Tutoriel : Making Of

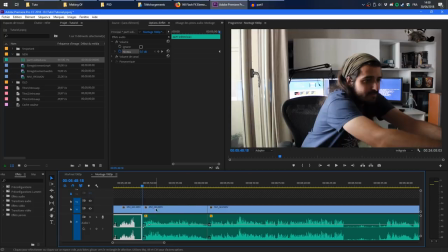2088s
Je reprends en fait la même phrase que celle que j'ai dit au début, ce qui va me permettre en fait de couper les choses plus simplement. bon là je suis un petit peu grillé parce que forcément il ya la vidéo donc ça va se voir mais bon je vais couper cette partie là donc c'est un micro il ya un raccord à la con à faire voilà je suis un petit peu foutu
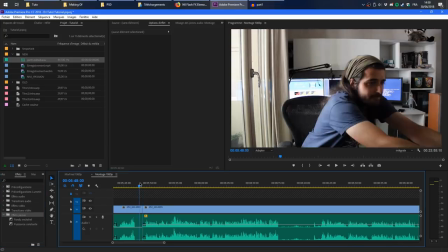2103s
il ya pas vraiment le choix on va faire une petite transition je suis pas forcément super fan des cuts j'essaie en général de faire
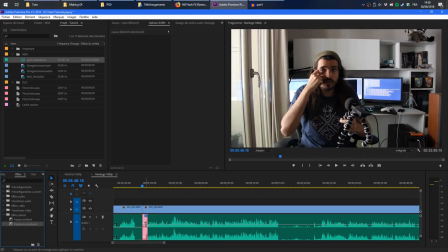2110s
ça en une seule prise mais là il n'y a pas le choix je mets un effet de puissance constante ça ça permet en fait de faire une transition de volume entre les l'avant et l'après ça permet d'éviter d'entendre qu'il coupure audio bon là le fondu va à
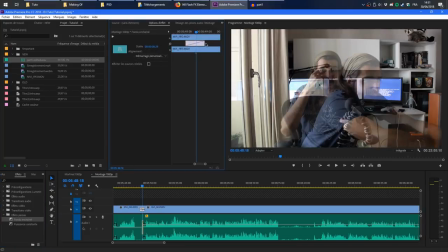2123s
toute façon vendre la mèche mais voilà ça permet en général de mieux cacher les choses et pour le fondu je garde un truc assez léger pour pas que ça choque et pas que ça fasse une transition qui deux heures non plus donc c'est un micro qui peut servir en fait pour les
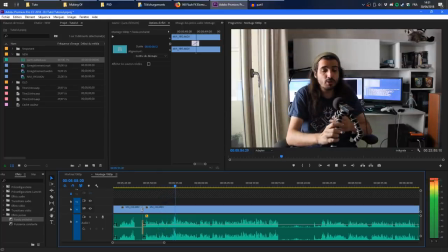2137s
interviews donc c'est un micro qui est et je viens de réaliser que j'ai coupé trop tôt donc je reprends donc c'est ami
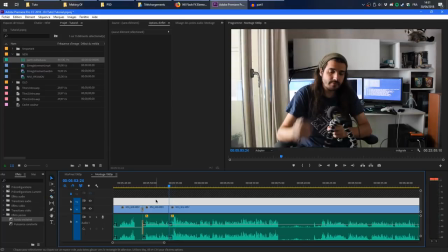2145s
voilà hop hop on recoupe on enlève ça on met l'effet de
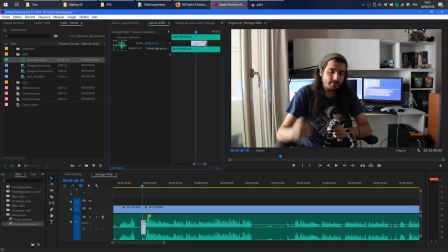2150s
puissance constante que l'on réduit en taille donc en général après avec la pratique ça
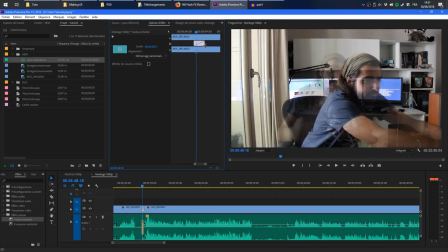2154s va assez vite l'effet de fondu enchaîné hop hop on essaie de faire un truc pas trop dégueulasse
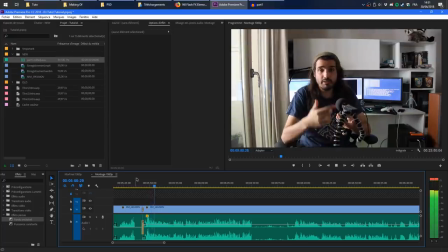2161s et on est reparti donc c'est un micro qui est tout petit qui peut servir en fait pour les interviews je l'ai mis sur un petit pied pour le caser quelque part mais ce
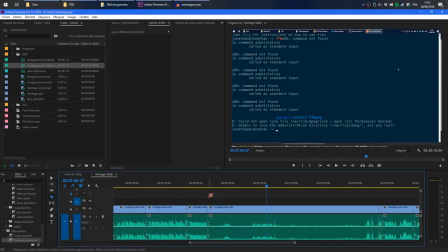2170s
que je voulais vous donc là je vais vous montrer un autre type de cut le cut précédent était un cut assez simple là c'est un cut carrément où j'essaie
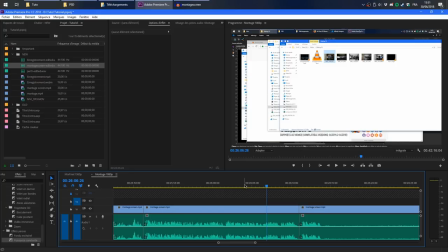2178s
de faire un raccord complet basiquement c'est dans cette vidéo je suis en train de parler du montage sur la partie son et que je dois nettoyer le son j'utilise plutôt audacity donc dans le cas ici de l'enregistrement je me perds
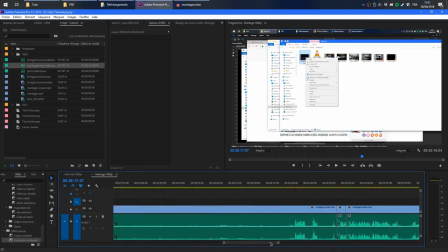2194s
un petit peu dans mes pensées je sais pas ce que je veux dire et du coup je laisse un petit blanc et ensuite je repars parfois en revanche je dois un petit
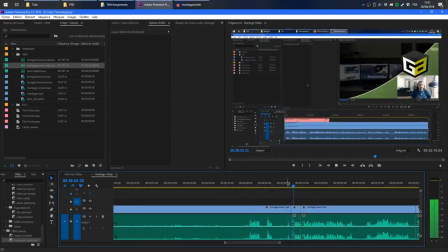2203s
peu corriger par contre parfois je dois corriger un petit peu le son dans ce cas là
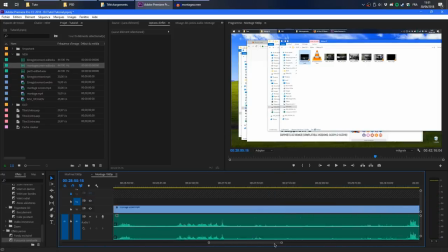2209s
donc le souci c'est que là c'est dur de trouver un raccord si je coupe au début et que je coupe à ici
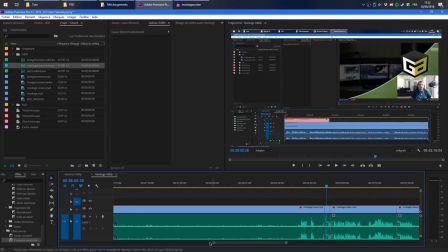2214s
par contre parfois je pars direct dans ce cas là et du coup ça va faire un petit peu bizarre au
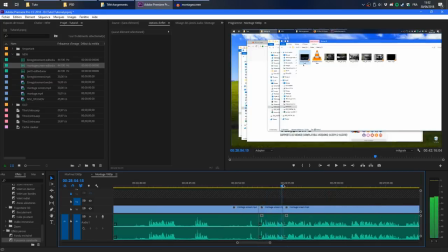2219s
montage par contre il y a une partie qui m'intéresse c'est cette partie là dans ce cas là on va le faire sur parce que le son démarre un petit peu plus soft et ça s'intègre un petit peu mieux Si je reprends la précédente partie, Audacity Donc dans le cas ici, on voit que c'est à peu près le même début de phrase Donc ce que je vais faire,
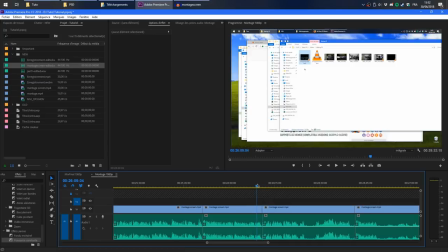2237s c'est que je vais couper Et joindre les deux, donc pour l'instant ça va donner ça Plutôt Audacity Dans ce cas là, on voit le son qui change un petit peu brutalement Mais on voit qu'au niveau des courbes,
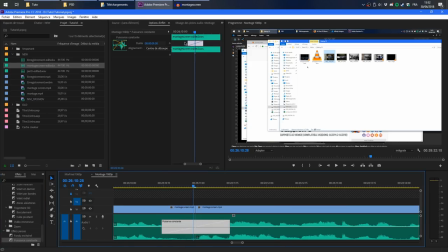2249s
ça match plutôt pas mal Donc je mets encore une fois un coup de puissance constante Histoire que le son passe de l'un à l'autre plus simplement La vidéo saute j'ai pas vraiment le choix mais mis à part en fait le fond j'avais la chance de garder pour le coup les fenêtres à peu près dans le même ordre donc soit vous laissez la coupure ça fera un petit peu
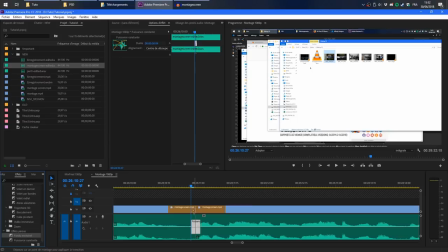2268s
bizarre parce que c'est pas bien grave ou vous adocissez avec un petit fondu enchaîné là c'est pas grave en général vu que mes tutos sont plutôt des tutoriels orientés autour du code c'est vrai que de temps en temps vous le remarquez il y a des petits cuts c'est dû en fait à ces petits montages qui sont faits un peu de manière un petit peu brutale mais avec un petit fondu et tout ça ça se passe plutôt bien
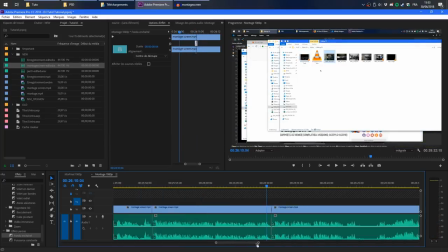2288s
et voilà ce que ça donne au final donc si je reprends ma phrase on va reprendre là j'utilise plutôt audacity dans ce cas là on va le faire sur la partie 1 donc ça
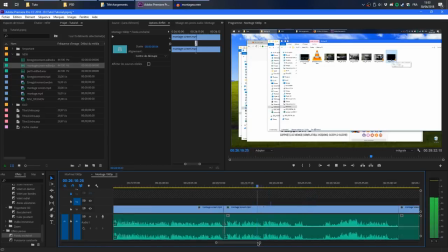2298s
c'était la partie où j'ai enregistré avec le caméscope et tout donc je l'ai enregistré avec mon zoom h1 qui était un petit peu loin et forcément il n'y a pas une qualité tip top si je vous fais écouter
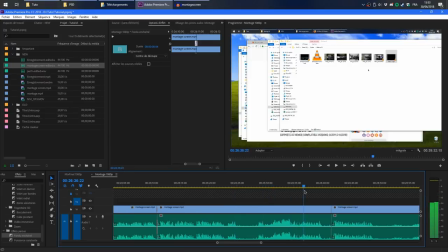2309s
après je vais écouter le son et après je reparle d'audacity ça veut dire que je dois corriger un petit peu le son sur audacity ça veut dire que je dois corriger le son et j'utilise le logiciel audacity parce que c'est un logiciel grave là j'explique pourquoi j'utilise audacity mais c'est quelque chose qui était déjà présent en fait dans mon précédent flux donc cette partie et cette seconde partie où je me répète je peux la
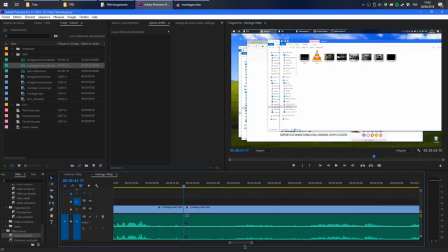2329s
faire sauter aussi voilà et en fait j'essaie de recomposer un petit peu le truc alors des fois on peut sauver comme comme là là ça tombe plutôt pas mal mais il ya d'autres fois où carrément vous pourrez rien faire et dans ce cas là faut se dire bon tant pis je laisse ma petite hésitation mon petit problème ou tant pis s'il ya une minute qui saute,
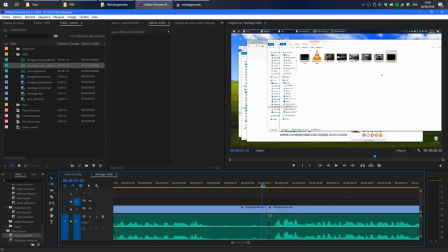2345s
mais voilà, là c'est un cas typique où on change un petit peu le sens des différentes phrases pour arriver à correspondre.
Le problème d'Odacity, c'est qu'il ne va pas accepter de travailler sur...
Voilà, ici, je vais pas forcément tout vous faire réécouter, mais voilà, vous entendrez sur la vidéo finale,
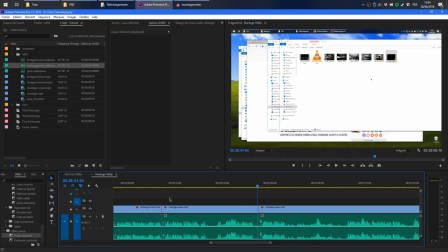2362s
et si vous ne savez pas forcément que j'ai fait ce cut-là, c'est vrai que c'est pas évident de le retrouver plus tard, et ça permet d'avoir une vidéo plus fluide de manière globale. Donc j'essaie d'éviter, quand je fais des cuts, que ce soit des cut brutaux qui se voient trop. C'est pour ça que parfois on peut se dire mais punaise, il arrive à bien être fluide tout au long de la vidéo. C'est que je triche aussi en partie au montage.
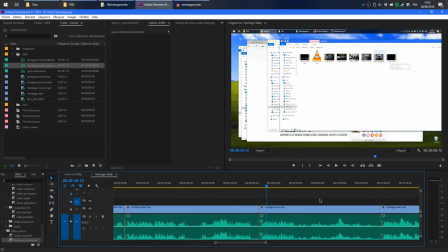2381s
Et en plus là, je reviens le même problème derrière.
Le problème d'Audacity, c'est qu'il ne va pas.
Donc là pareil, je réalise un truc et quand je tape mes commandes, je ne sais pas pourquoi il me sort cette erreur-là.
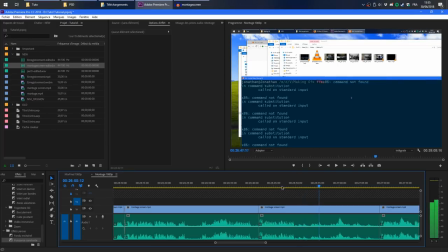2390s J'ai cette erreur sur le badge de Windows mais on s'en fiche.
Je me retiens en fait, je me souviens de ce que j'avais dit là.
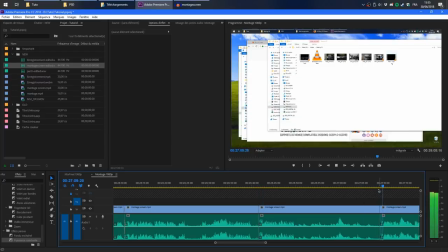2395s
Et plus tard, je fais la même chose. Par contre, Audacity, le problème d'Audacity, donc l'avantage c'est que je peux couper l'un pour conserver l'autre et ça ne se verra pas non plus au montage par contre Audacity il ne va pas forcément si ce n'est peut-être un effet de respiration mais avec un petit coup de puissance constante ça passe crème
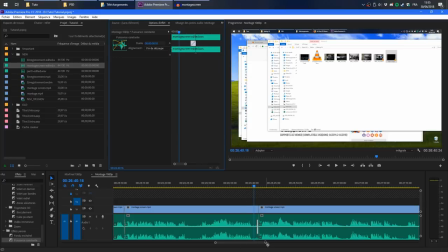2414s
donc voilà comment je fais mon montage de manière générale donc après c'est plus ou moins présent c'est à dire que là vous voyez sur la globalité du montage il y a assez peu de cuts que j'ai dû faire il y a pas mal de cuts ici qui sont dus au changement de prise mais en dehors de ça en cotant,
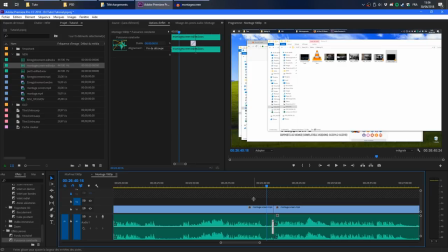2429s
cotant, cotant, on arrive à avoir une vidéo qui est beaucoup plus fluide et avec le moins d'hésitation possible alors ça demande du travail certes mais après ça vaut le coup vraiment de le faire
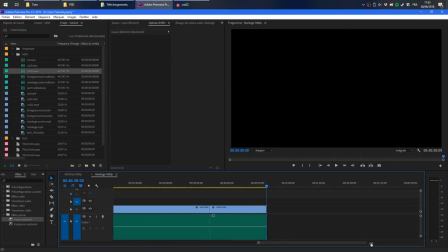2436s
donc une fois que le montage est finalisé bon il me reste une partie à rajouter mais c'est la partie que je suis en train d'enregistrer en ce moment donc ça ne va pas pouvoir être possible mais là je suis à peu près satisfait de mon montage la chose que je dois faire c'est aller dans la partie mix finale donc dans cette partie là en fait j'ai tout simplement mis ma séquence montage
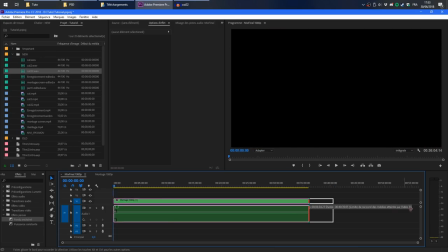2455s
et c'est sur cette séquence là que je peux directement ajouter un effet global sur la vidéo, par exemple lever le son de manière globale, changer les choses.
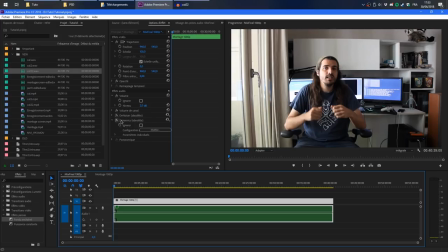2463s
Donc c'est là où j'avais beaucoup d'effets tels que le denoiser pour enlever le son, les dynamics pour changer le volume de la voix. C'est des effets que j'ai enlevés au profit d'une correction directement sur Audacity. Voilà donc comme ça au moins, je vais d'ailleurs les supprimer une bonne fois pour toutes parce que je sais que je ne les réutiliserai jamais et au moins là je suis sûr d'avoir une bonne qualité et tout ça.
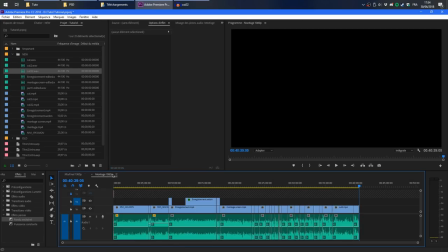2483s
Ce que je fais en général avant quand même d'exporter c'est que je remets la vidéo au tout début
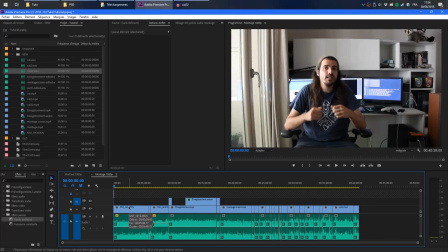2487s
et je la réécoute entièrement pour vérifier que je n'ai pas laissé d'erreur d'inattention ou que je n'ai pas, à force de jouer avec mes raccourcis, supprimer des gros morceaux de la vidéo. Donc là c'est une étape où en général je fais autre chose à côté parce que ça ne demande pas une attention particulière.
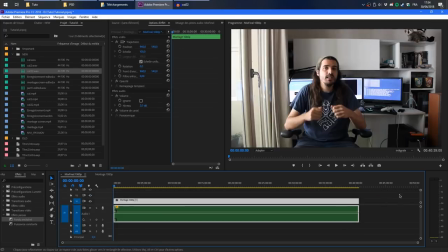2500s
Mais une fois que je suis satisfait du tout, je suis prêt à exporter. Donc pour exporter je vais fichier, exporter directement sur Premiere,
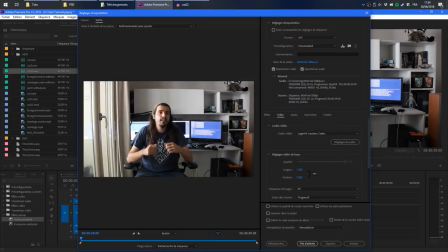2508s
mais par contre il y a une petite subtilité, c'est que je n'exporte pas en encodant, c'est-à-dire que j'exporte depuis Premiere, une version qui est, encore une fois comme pour la partie enregistrement, qui est quasiment, c'est l'Agarit Lossless Codec, c'est un codec où il n'y a pas de perte. Donc, ça me donne des fichiers qui sont absolument énormes.
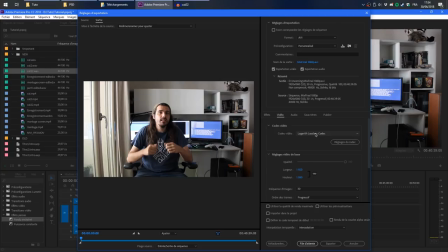2526s
On parle de plusieurs dizaines de gigas pour une vidéo d'une heure, il y en a pour quelques centaines de gigas. Pourquoi je fais ça ? Parce que je n'ai pas trouvé de réglage qui me convenait sur Premiere. vous voulez sortir un truc en H.264.
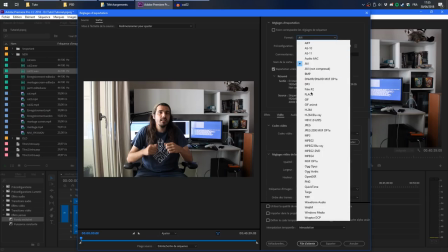2543s
Donc ce que vous pouvez faire, c'est vous dire je vais le sortir en MP4. Donc c'est ici.
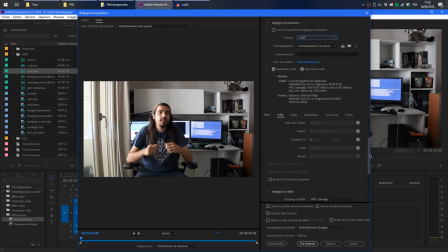2549s
Et en MP4, le problème, c'est que dans la partie vidéo, au niveau des réglages, vous n'avez pas beaucoup de choses au niveau du débit.